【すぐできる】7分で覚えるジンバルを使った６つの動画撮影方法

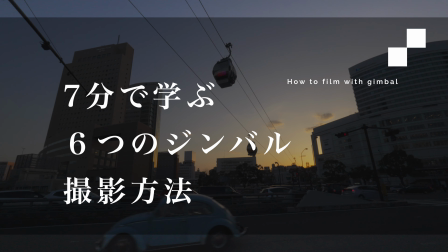0:00 ジンバルを使うと動画の表現が大きく広がります。今日はジンバルを使った撮影方法6つについてお話しします。
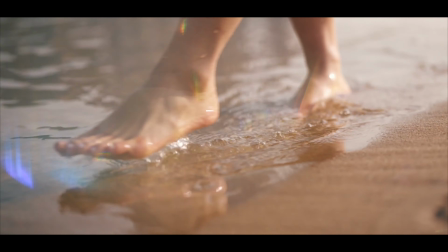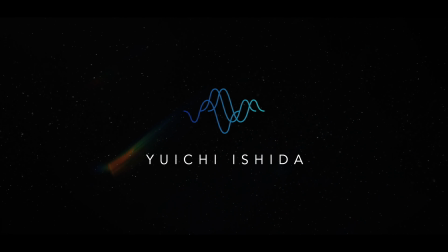どうも皆さんこんにちは。映像クリエイターのしだうちです。今回の内容はジンバルを使った6つの撮影方法についてお話をしていきたいなと思います。ジンバルは動画を撮影している時にブレを減らして映画のように滑らかにしてくれる機材なんですけども、そのただ単にブレを減らすというだけでなくてこれだけでかなりいろんな表現ができるんですね
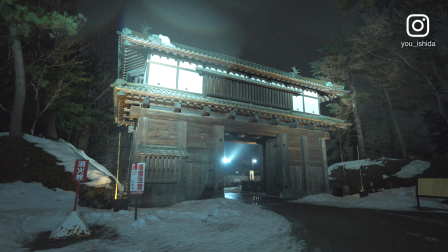0:41 今日はその表現をかいつまんで6つほどお話ししていきたいなと思います
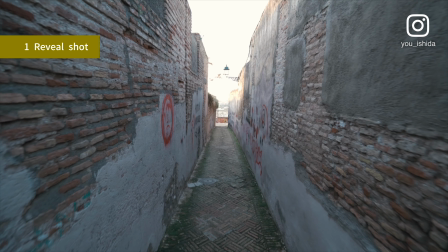0:49 まず一つ目の表現なんですけどもリビールショットですこのリビールショットというのはジンバルを撮影していて
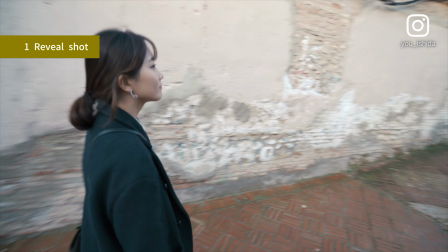0:56 何か新しい情報をこの映像のフレームの中に入れてあげるテクニックになります何か隠れていたものが画面の中に入ってくるので視覚的効果として面白い表現になります
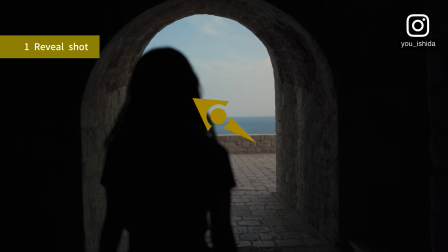1:08 僕もやっぱりジンバルを使っているとこの表現がすごく好きでよく使ってますこれうまく決まると本当にかっこいいのでおすすめの表現の一つです
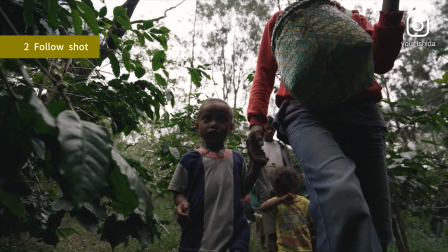1:20 そして2つ目フォローショットですこのフォローショットは前から撮影するとリードショットとか呼ばれたりするんですけども例えば被写体の前側にカメラがいて後ろ向きでついていくようなショットとか
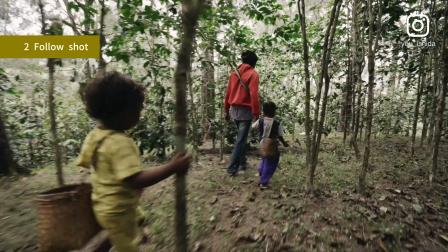1:33 あとは反対に被写体が前に向かっているのを後ろからついていくようなショットになります
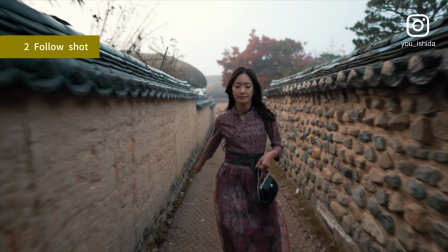1:39 このショットを使用するとその被写体がある場所から次の場所に映るっていうところが映せるので視覚的に広がり感があって面白い撮影方法になりますそして3つ目がオービットショットですこのオービットショットっていうのは真
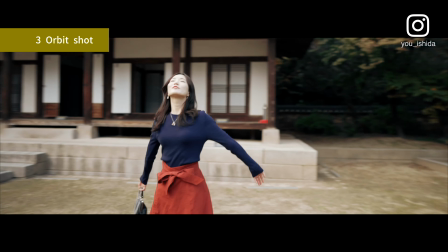1:57 ん中の被写体に対してカメラが180度とか360度
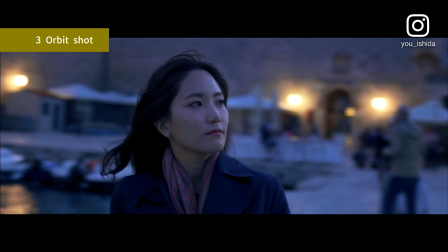2:01 カメラがぐるぐる回って撮影する方法になりますこのショットを使うとその場所の360度の雰囲気っていうのが分かりますし広角側で使うとゆったりと旋回をしているようなイメージになりますしあとは例えば標準とか中望遠のズームで使うと
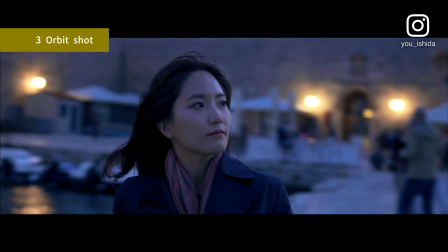2:18 背景の動くスピードが結構速くなるので動画の中に緊張感を出したいとかエネルギーを出したいっていう場合にはそういった標準とか中望遠のレンズを使ってみても面白い効果が得られます
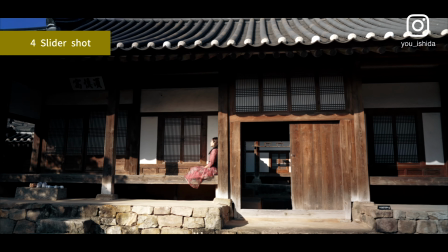2:33 次はスライダーショットですこのスライダーショットはカメラがこうやって横に動くショットになります被写体がいる場合には被写体に対して横に追従していくっていう感じでカメラが横を向いて動いている感じになりますこのショットは例えば時間の経過を表したりとか
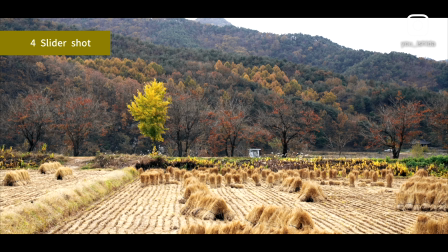2:49 あとは例えばAっていう場所からBっていう場所に場所を移動させるような場合でも使いやすいショットかなと思います
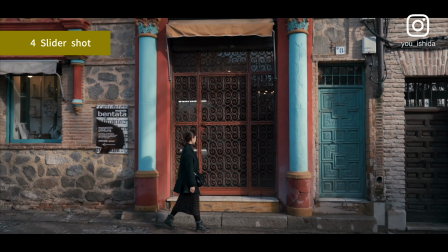2:55 例えば先ほどお話したフォローショットを使っていてなんかショットのバリエーションが少ないなと思った時はこのスライダーショットで横から撮ってあげるとバリエーションは増えるかなと思いますただ他のフォローショットとかに比べては結構縦揺れがしやすいのでそこら辺は気をつけて忍者歩きをするといいかなと思いますその次がクレーンショットですこれはまたの名をジブショットとかも呼ばれたりするんですけども
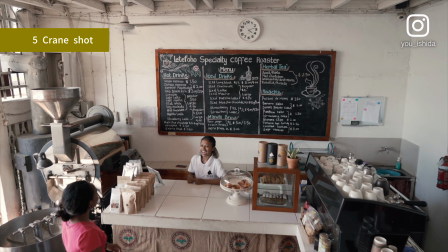3:22 ジンバルの動きに高低差をつけてあげるショットになります僕はこれ結構好きでやるんですけども例えばこうやってジンバルを高いところから下ろしてあげたりあとは逆に低いところから高く持ち上げて撮る撮影方法になります
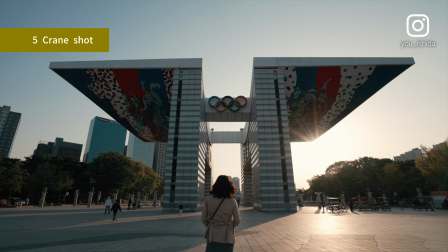3:37 これをするだけでかなりその映像の中にカメラの動きを加えられるので躍動感が出る感じになりますもっと躍動感を出したいと言ったら例えばこういった一脚を使うとこんな感じに伸びるのでこの一脚の上にジンバルを乗せて付けてあげると
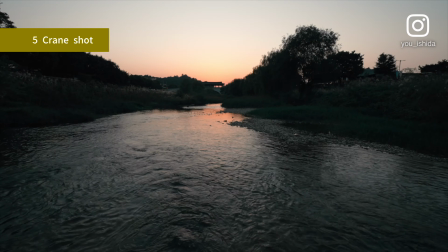3:56 さらに1,2メートル高い上下動の動きができるのでこれを使うと本当にシネマっぽく映画っぽい雰囲気になります